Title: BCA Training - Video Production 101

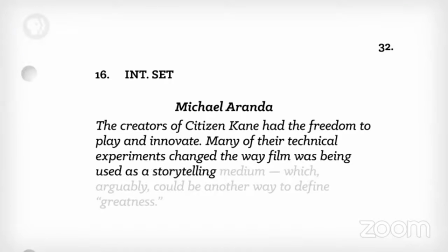2061s
Many of their technical experiments changed the way film was being used as a storytelling medium, which arguably could be another way to define greatness. It takes a keen eye to notice some of these tricks, or at the very least some good commentary tracks. A lot of the innovation had to do with cameras.
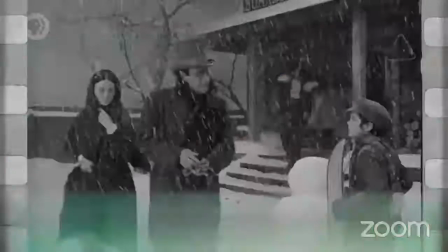2076s
Greg Toland, the cinematographer, helped pioneer the use of deep focus lenses so that everything in a scene is in focus at once, not just the foreground or the background.
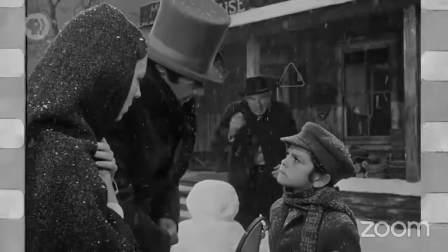2084s
Citizen Kane doesn't use focus to guide your attention in a scene. Instead, things like dialogue or movement draw your eye to certain people at certain times.
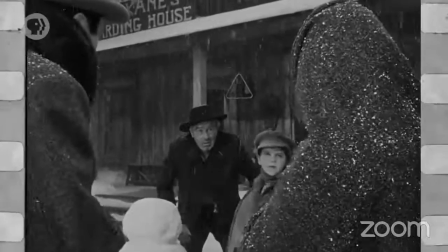2092s
It's very much like theater, where Welles had honed his directing and acting chops.
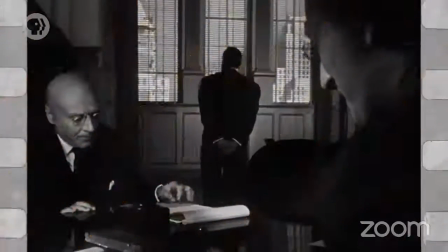2096s
They use perspective to surprise you, like to mess with your sense of scale when Kane walks toward a normal-looking background only to be dwarfed by a huge window or fireplace.
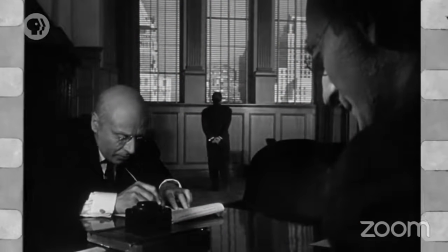2104s
It's a neat visual effect, but it also punctuates the story with a little metaphor.
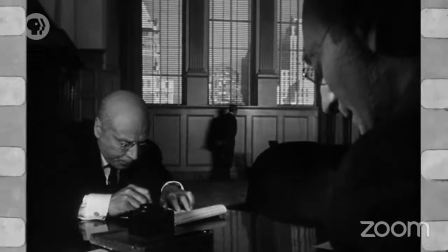2108s
You're seeing this man physically shrink into his environment as he's losing control over his business and life. And camera movement movements are combined with other practical effects to really immerse you in the story.
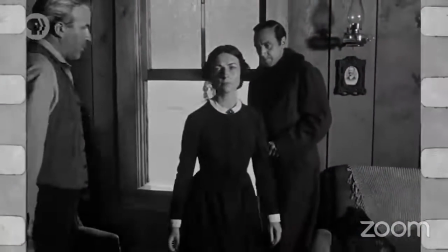2118s
Take the scene where Kane is a kid playing in the snow where his parents are inside a cabin and talking about sending him away.
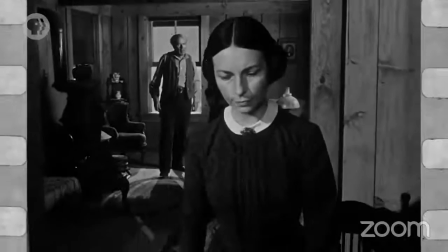2123s
The camera pulls back through a window and eventually stops on the other side of a dining table, but from the final framing you can see that the table would have been in the way of the movement. The trick is in the set. It's actually a mechanical table that splits and comes back together, so the mise-en-scène is never broken and the scene can keep playing out. You, the viewer, are none the wiser because you're wrapped up in the incredible illusion of the reality the film is constructed.
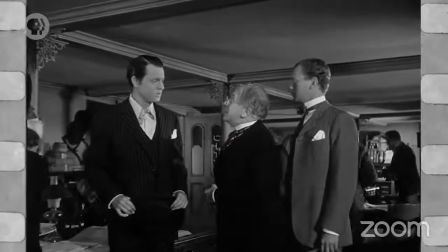2145s
Other practical tricks are used in the Inquirer office, where Kane's newspaper staff works. These scenes were unusual for movies at the time because there are visible ceilings. Now, this doesn't sound that weird because, normal office buildings have ceilings, but production teams usually stuck lights and sound equipment above their actors' heads.
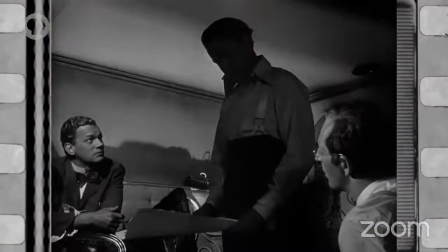2162s
So to keep the movie magic intact, they had to keep ceilings out of frame. In this case, the lights and microphones are still up there, just hidden right above the ceilings, which are made of muslin sheets.
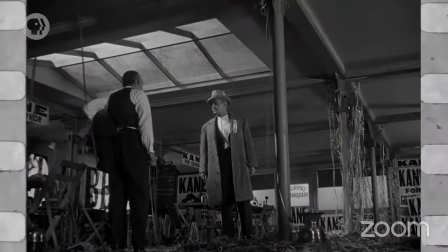2171s
They also cut out chunks of the floor to make room for the camera so they could get dramatic low-angle shots, making the actors look larger than life. The trick to Citizen Kane is that all these effects, which are everywhere, don't feel like effects in the same way a CGI dragon does. They subtly draw you into the world. For instance, Wells often blends matte drawings with physical sets to make everything seem more immersive despite a limited budget.
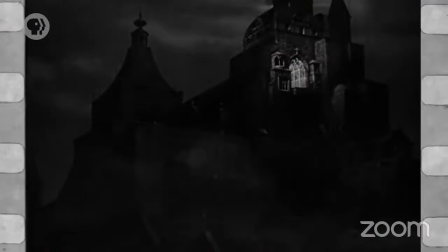2193s
This is how they create the beginning of the film, leading us toward the window of Xanadu and Kane's deathbed.
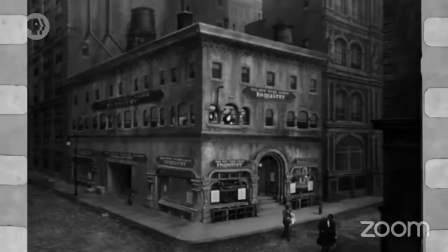2198s
Plus, it's how they make the inside of Xanadu, the outside of the Inquirer building, and the audiences during the big campaign speech and opera. These tricks were accomplished with optical printers, which let them shoot and light two images or scenes separately and stitch them into one.
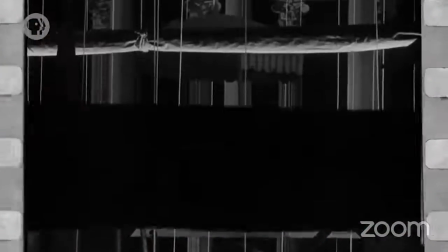2210s
Effects also let them add visual twists to the story in ways Wells couldn't with live theater.
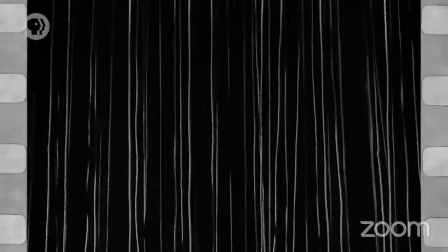2215s
Like when Susan Alexander is performing in the opera, we crane up from the stage and fade into the rafters to see the opera's production team reacting to how awful her performance is.
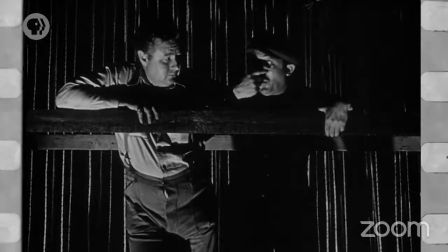2223s
The transition is precise and deliberate, and nowhere near as easy as dropping a fade into a digital video editor today. Now maybe you noticed some of these technical tricks, but they're done well and not obvious unless you're paying close attention. And that's one of the coolest things about good filmmaking. But a lot of the time, what makes our favorite movies so memorable is just a well-told story. And if you think about it, Citizen Kane doesn't really have a mind-blowing plot. It's a straightforward tale about a powerful, wealthy newspaper tycoon and his shortcomings, and the dialogue is all pretty crisp and generic.
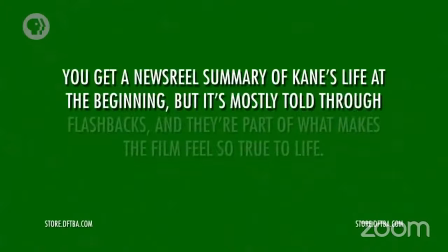2253s
You get a newsreel summary of Kane's life at the beginning, but it's mostly told through flashbacks, and they're part of what makes the film feel so true to life. And even though it's easy to link Charles Foster Kane with William Randolph Hearst, this archetype of a driven, powerful jerk who just wants people to love him is pretty relatable to a lot of us, even Wells himself. So you might see things you like and hate about yourself in Kane, or Susan Alexander's naive optimism, or Jedediah Leland and his disillusionment with a friend. Honestly, the fact that it's his childhood sled isn't the most profound or surprising twist out there.
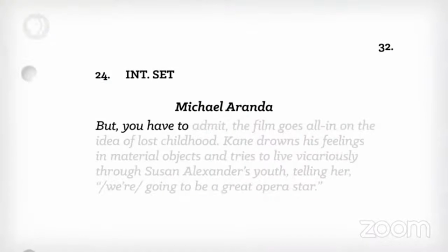2282s
It's not like there are hidden identities or I see dead people. But you have to admit the film goes all in on the idea of lost childhood.
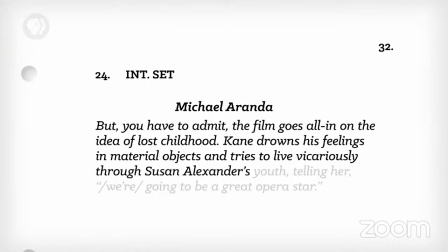2288s
Kane drowns his feelings in material objects and tries to live vicariously through Susan Alexander's youth, telling her, "We're going to be a great opera star." Or maybe you agree with the film critic Pauline Kael that the sled is just kinda gimmicky. But critics, including her, don't call Citizen Kane great because it makes you realize profound things about life, the universe, and everything.